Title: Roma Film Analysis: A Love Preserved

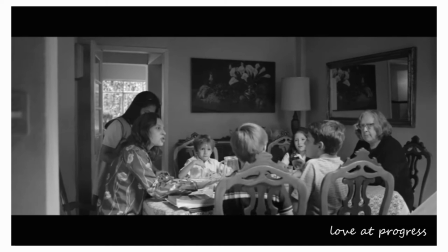[0:09]
Alfonso Cuarón's Roma, a dual male departure alters a family's world.
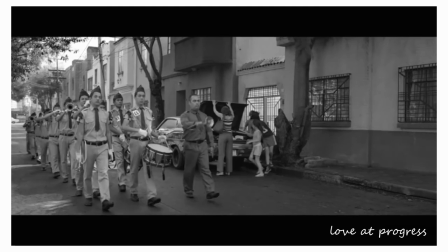[0:13]
In the early 1970s in the district Roma of Mexico City, the boyfriend of Cleo, the housekeeper,
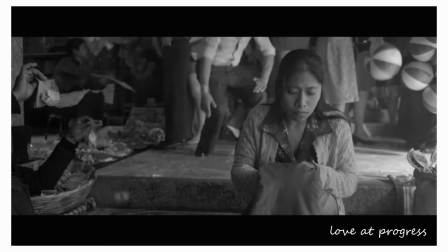[0:19]
abandons her and their unborn baby, while the man for whom she works forsakes Sofia, the household's matriarch,
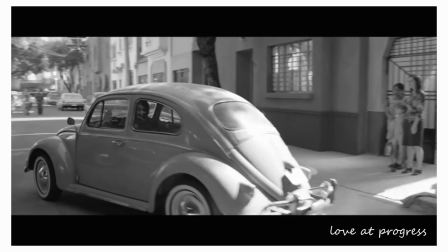[0:25]
and his four young children. Faced with these desertions, the women do not collapse but persevere, banding together to steal the bonds of their overlooked community.
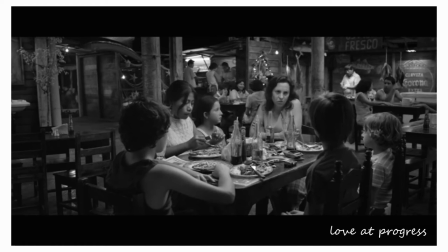[0:33]
Cuarón looks over this community, artistically preserving those who persevere.
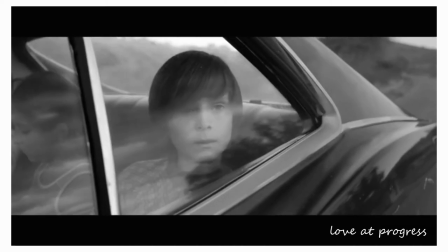[0:37]
Largely autobiographical, the film, according to Cuarón, is an intimate portrait of the women who raised him,
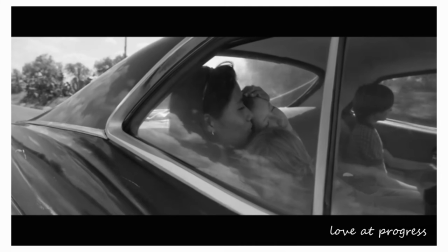[0:43]
and a recognition of love as a mystery that transcends space, memory, and time. The film pays special homage to Liberia Rodriguez, Libo for short,
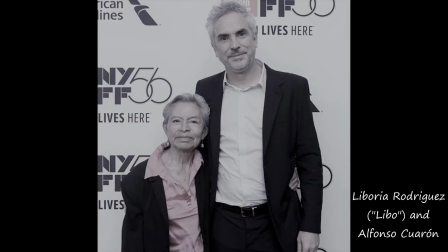[0:52]
the indigenous Mixtec nanny who joined his family in his infancy, and who inspired the character Cleo.
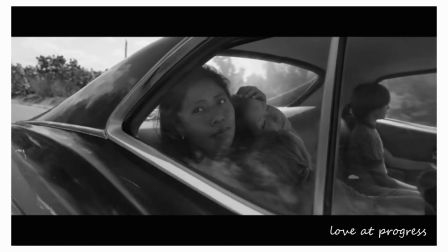[0:58]
Libo, also Cleo, is hardly the figure her machismo-loving society reveres.
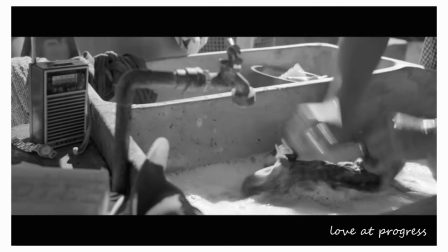[1:03]
Such a society renders her, a lower-class woman tasked with menial labor, negligible.
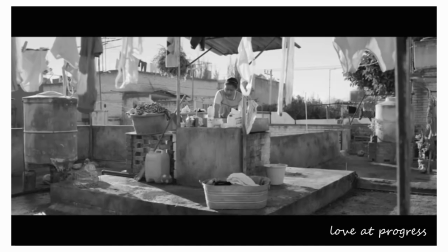[1:08]
In contrast to this society, Cuarón's film not only acknowledges her, but also centers her.
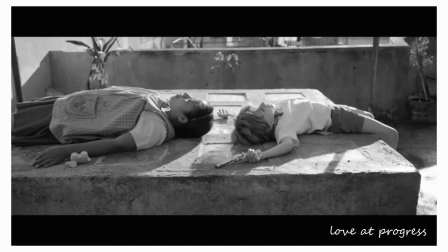[1:13]
With his cinematic camera, he patiently pays attention to this patient woman, adopting a lens of artistic compassion that she herself practiced, taught, and inspired. In Cuarón's remembered world, the last come first.
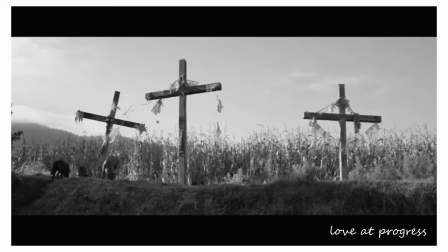[1:25]
In this essay, I'm going to show how Cuarón combines Christian iconography with a narrative of women's perseverance to articulate a convergence of time and eternity,
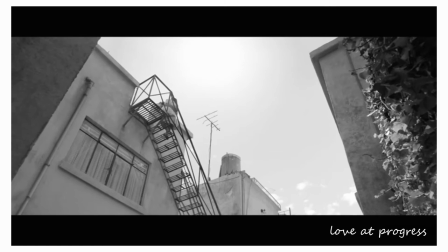[1:34]
and to posit a notion of women's cinema as world cinema. This argument pivots around the image of the plane that bookends the film, a crossed and crossing image that suggests both God and the global.
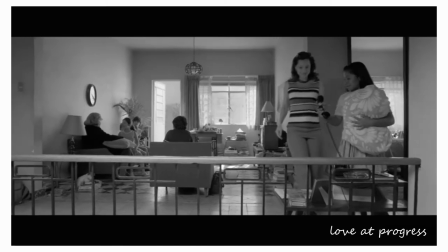[1:44]
The film, which Cuarón created for Libo, and which he described as a ghost of the present visiting the past,
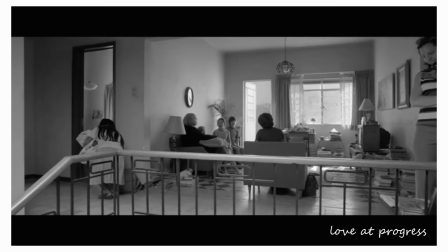[1:50]
communicates a vision in which those who act with love are preserved, while those who reject love write themselves out of the story.
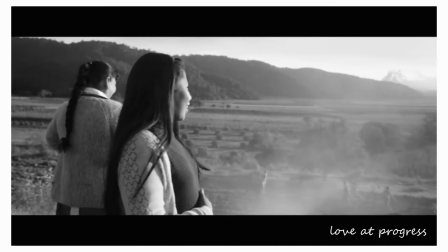[1:57]
This self-genesis of the artwork bears implications for auteur theory,
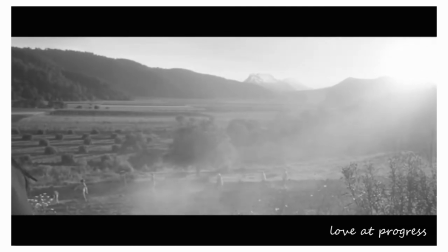[2:01]
whereby we can rethink the notion of the cinematic auteur not as a solitary genius, but as a genius in communion with the world who gives rise to the auteur,
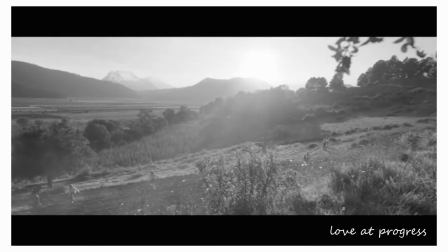[2:09]
as much as the auteur gives rise to the world.
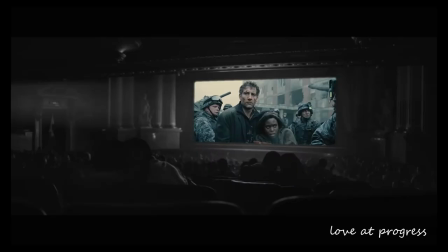[2:11]
Cuarón has created a somewhat eclectic group of films, including Children of Men, Gravity, and the best Harry Potter film. Among his films, he perhaps qualifies most as auteur in Roma.
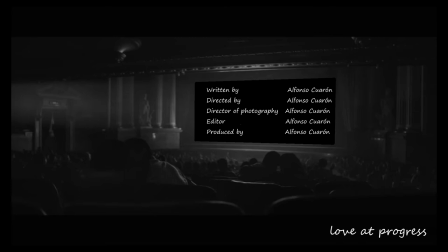[2:22]
Filling most of the major production roles, he is the film's writer, director, director of photography, co-editor, and co-producer. He used memory as the primary creative method, gathering memories from himself and from conversations with Libo, and then recreating them with remarkable precision. These precisely remembered details manifest, for example, in a facsimile of his childhood home.
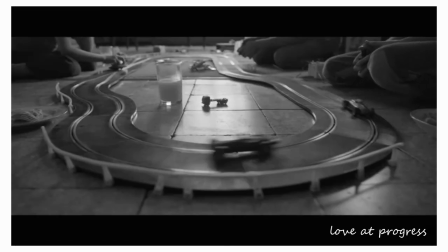[2:42]
In the clothes the neighbors wear, in the toys with which the children play, and in the cars and even the leaves that fill the street.
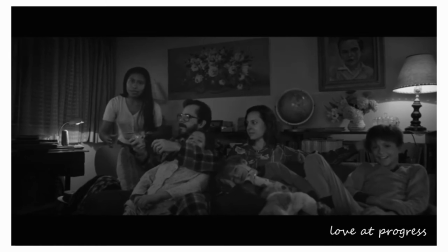[2:48]
Cuarón even went so far as to cast near doppelgangers, many of them first-time actors, of their real-life counterparts. His production process was intensely private.
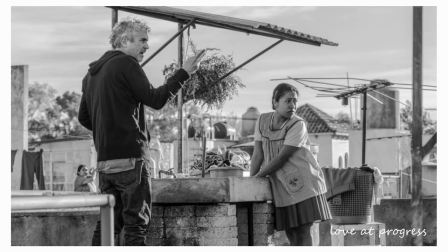[2:57]
In order to maintain his desired stream of consciousness, creative process, he shared his notes with no one and only showed parts of the script to his cast on the days they filmed.
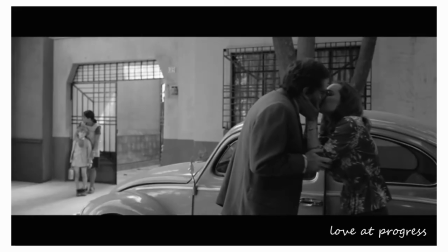[3:06]
On the day they filmed the scene in which the father walks out on the family, Cuarón had to walk off set,
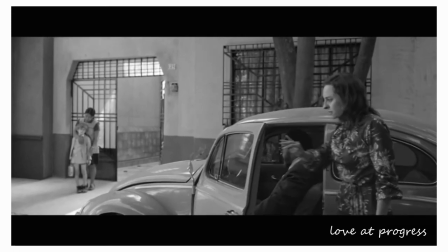[3:11]
suddenly overwhelmed by accessing the emotional space of the man whose departure left a wound on his own childhood.
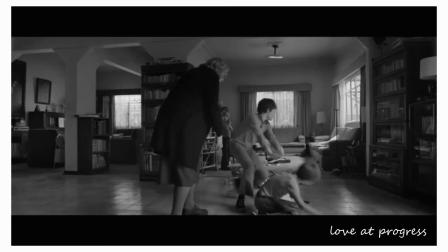[3:17]
While the film is highly personal, it is not subjective.
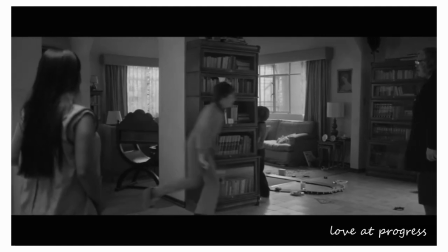[3:20]
Though Cuarón writes himself into the film, he is one of the older boys, his character is peripheral rather than protagonist.
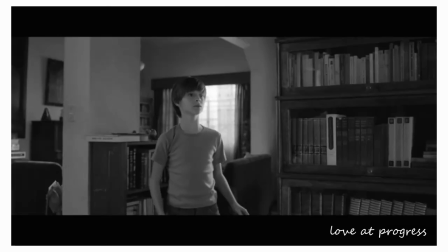[3:27]
We don't see the world through his eyes, and Cuarón as auteur establishes his authorship, as we will see, by giving authority through attention to Cleo.
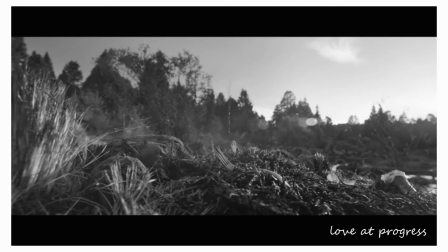[3:35]
The film's style, too, shirks subjectivity. Using techniques like slow pacing in the pan, the film looks at the world, according to Cuarón,
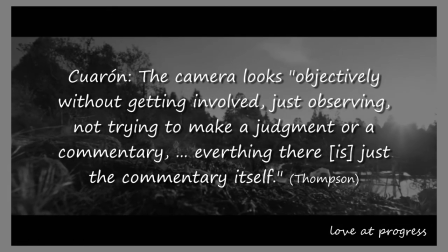[3:42]
objectively without getting involved, just observing, not trying to make a judgment or a commentary.
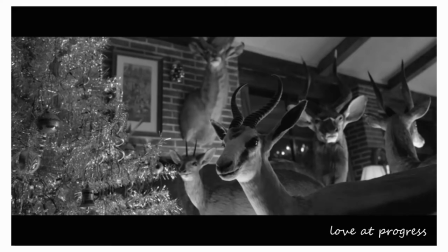[3:48]
Everything there is just the commentary itself. This objectivity also emerges through the film's use of black and white.
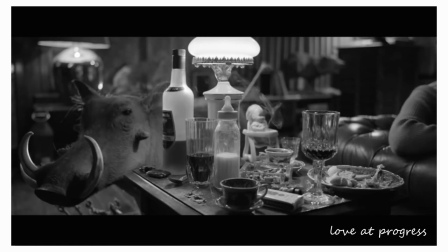[3:54]
The black and white palette, while signaling a remembered world, refuses sentimentality.
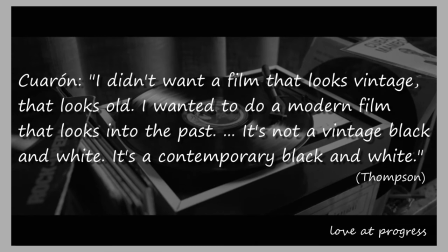[3:58]
As Cuarón writes, "I didn't want a film that looks vintage, that looks old. I wanted to do a modern film that looks into the past.
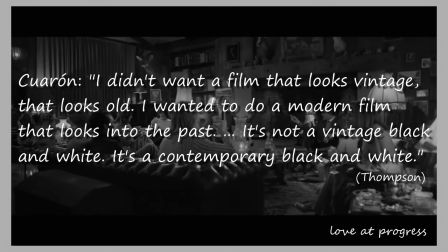[4:05]
It's not a vintage black and white, it's a contemporary black and white." Whereas a grainy vintage look might evoke nostalgia and longing,
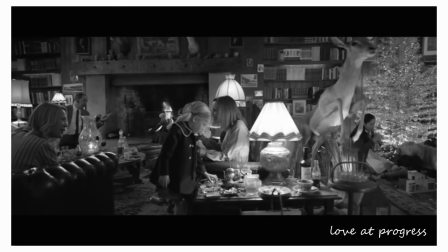[4:12]
the sleek contemporary look that the film utilizes suggests calm curiosity and open-minded attention.